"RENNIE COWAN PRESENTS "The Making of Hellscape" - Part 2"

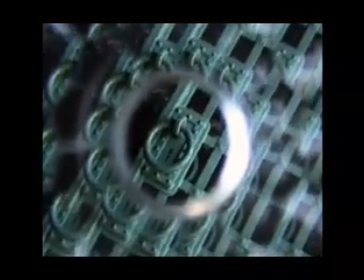I used 3 filters in the entire film,
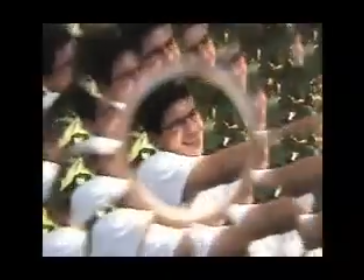and so I used the green filter, I used the rainbow filter, and I used this filter.
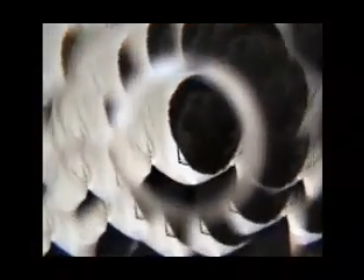This particular filter didn't work too well, and I think because it just didn't look good.
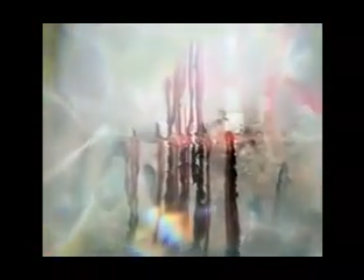But I found out that when I zoomed up on this particular filter, what I got was a very
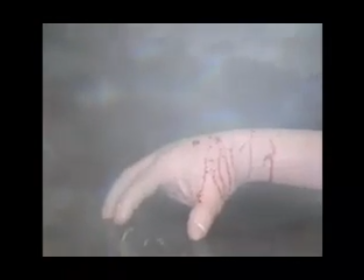soft, kind of disoriented picture, and I liked it.
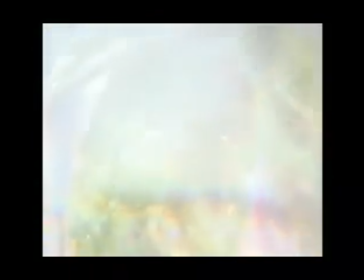So what I did was I actually did that instead of use the filter what it was for,
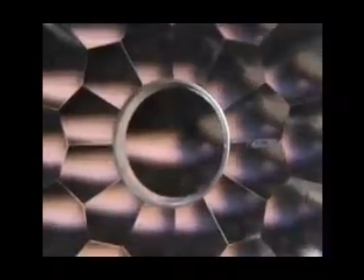and that was to split up the image into tiny little fragments of picture.
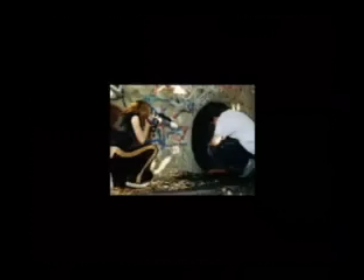And here's a production still of Kyle and I during the filming of Hellscape. I call this location the Mirror Tunnel. We don't call it the Mirror Tunnel in the movie, but in the script it's called the Mirror Tunnel.
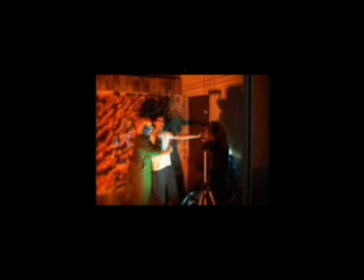So that's what it is. And this was hell. So you could tell hell isn't really what it seems to be when it's far away. So I guess that's the magic of movie making. We stayed up really late shooting this scene, I believe until like 3 or 4 in the morning.
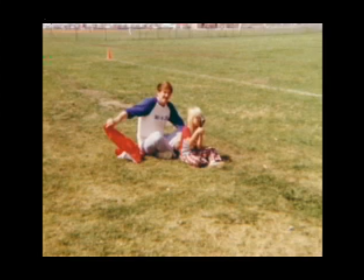And this has nothing to do with the movie, but I thought it would be neat to put this in the Making of Hellscape. This is me when I was about 5 years old, and I have an 8mm camera in my hand, and I'm filming.
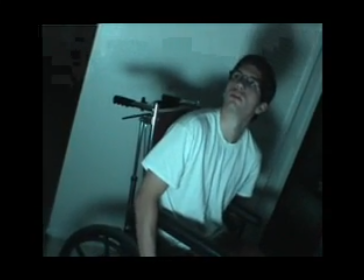The lighting was so perfect and done so well in this scene. And we got the perfect look of moonlight,
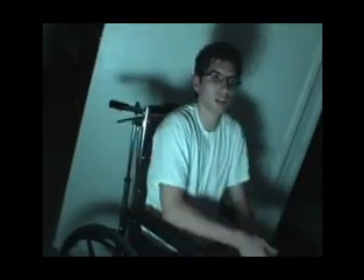which is really hard to do on video, but I had some
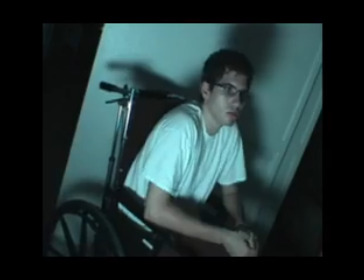blue filters on the lights, so that's how we were able to get that look.
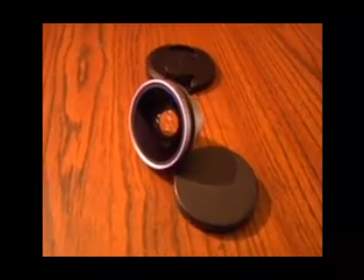The lens that was the most used on Hellscape was a wide-angle lens.
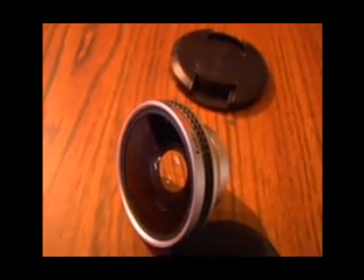85% of the footage in Hellscape was entirely shot with the wide-angle lens.
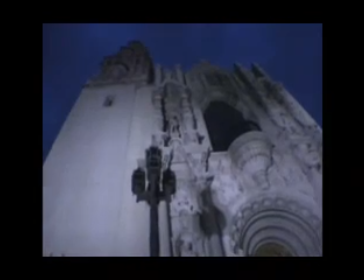Now I consider myself a wide-angle lens director.
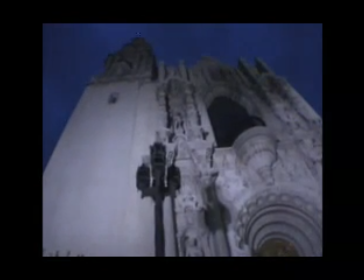Another famous director who's a wide-angle lens director, Steven Spielberg, he really likes wide-angle lens. In fact, I think he shoots everything on wide-angle lens, just about, except for the close-ups.
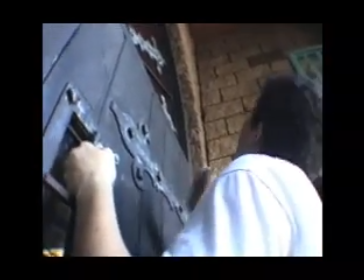So on some close-ups I didn't use wide-angle lens because obviously
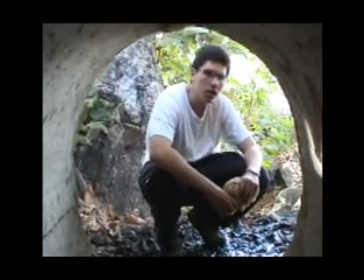it would distort the image and it would just make the characters look a little real.
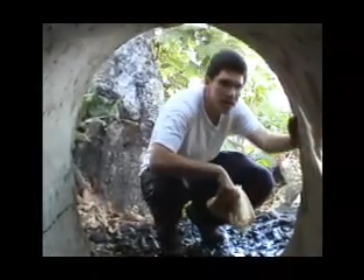So but I didn't want the closed-in look that video would give.
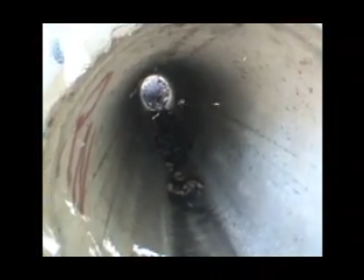I didn't want the limitation that video gave. Many people, after watching some of the wide-angle shots, they actually do think it's film, but it's not.
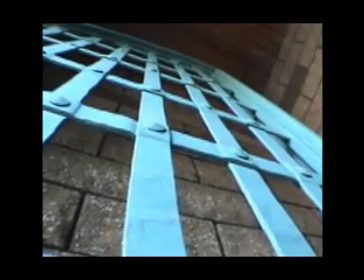It's actually video shot with a wide-angle lens.
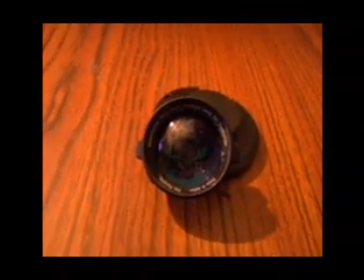Now, I did also use a telephoto lens, and though I didn't shoot that much with the telephoto lens,
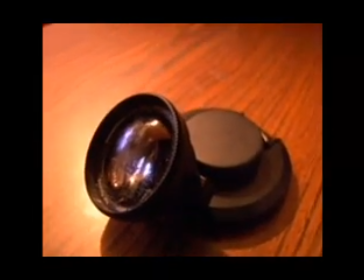I did shoot at least, I would say, 5% of the footage with a telephoto lens.
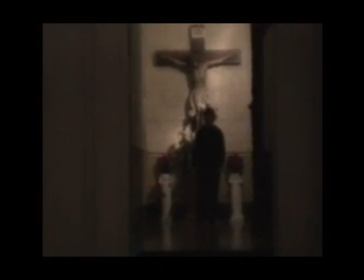If you've seen that movie, The Graduate, with Dustin Hoffman, there's this one shot with Dustin Hoffman, and he's running down the sidewalk.
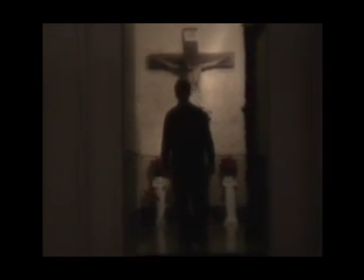He's running straight at the camera, but his image isn't moving any closer.
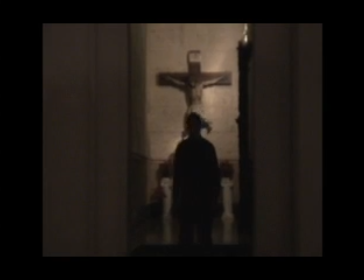It's not coming any closer to the camera, but you can see the background dissolve and change as he's running closer and closer.
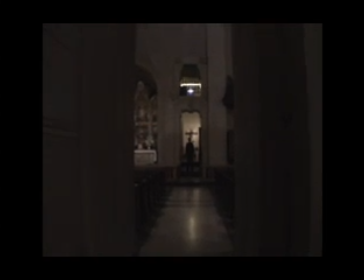It's really a fantastic shot, and it's a really good movie if you ever get the time to see it with the telephoto lens.
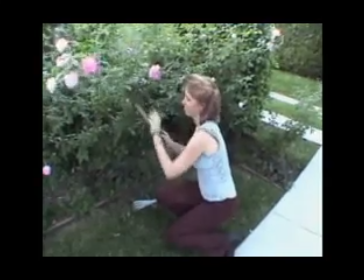And this is me. This is the director's cameo, and we shot this scene right across from the Nightmare on Elm Street house.
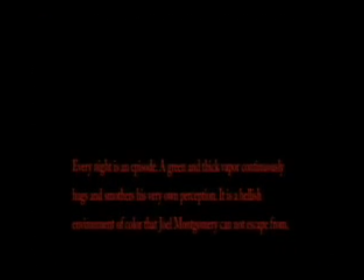I actually took this right out of the novel and put it in the opening of the movie,
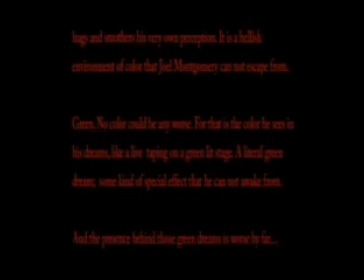so I thought it would be nice to kind of lead the movie in with something from the novel.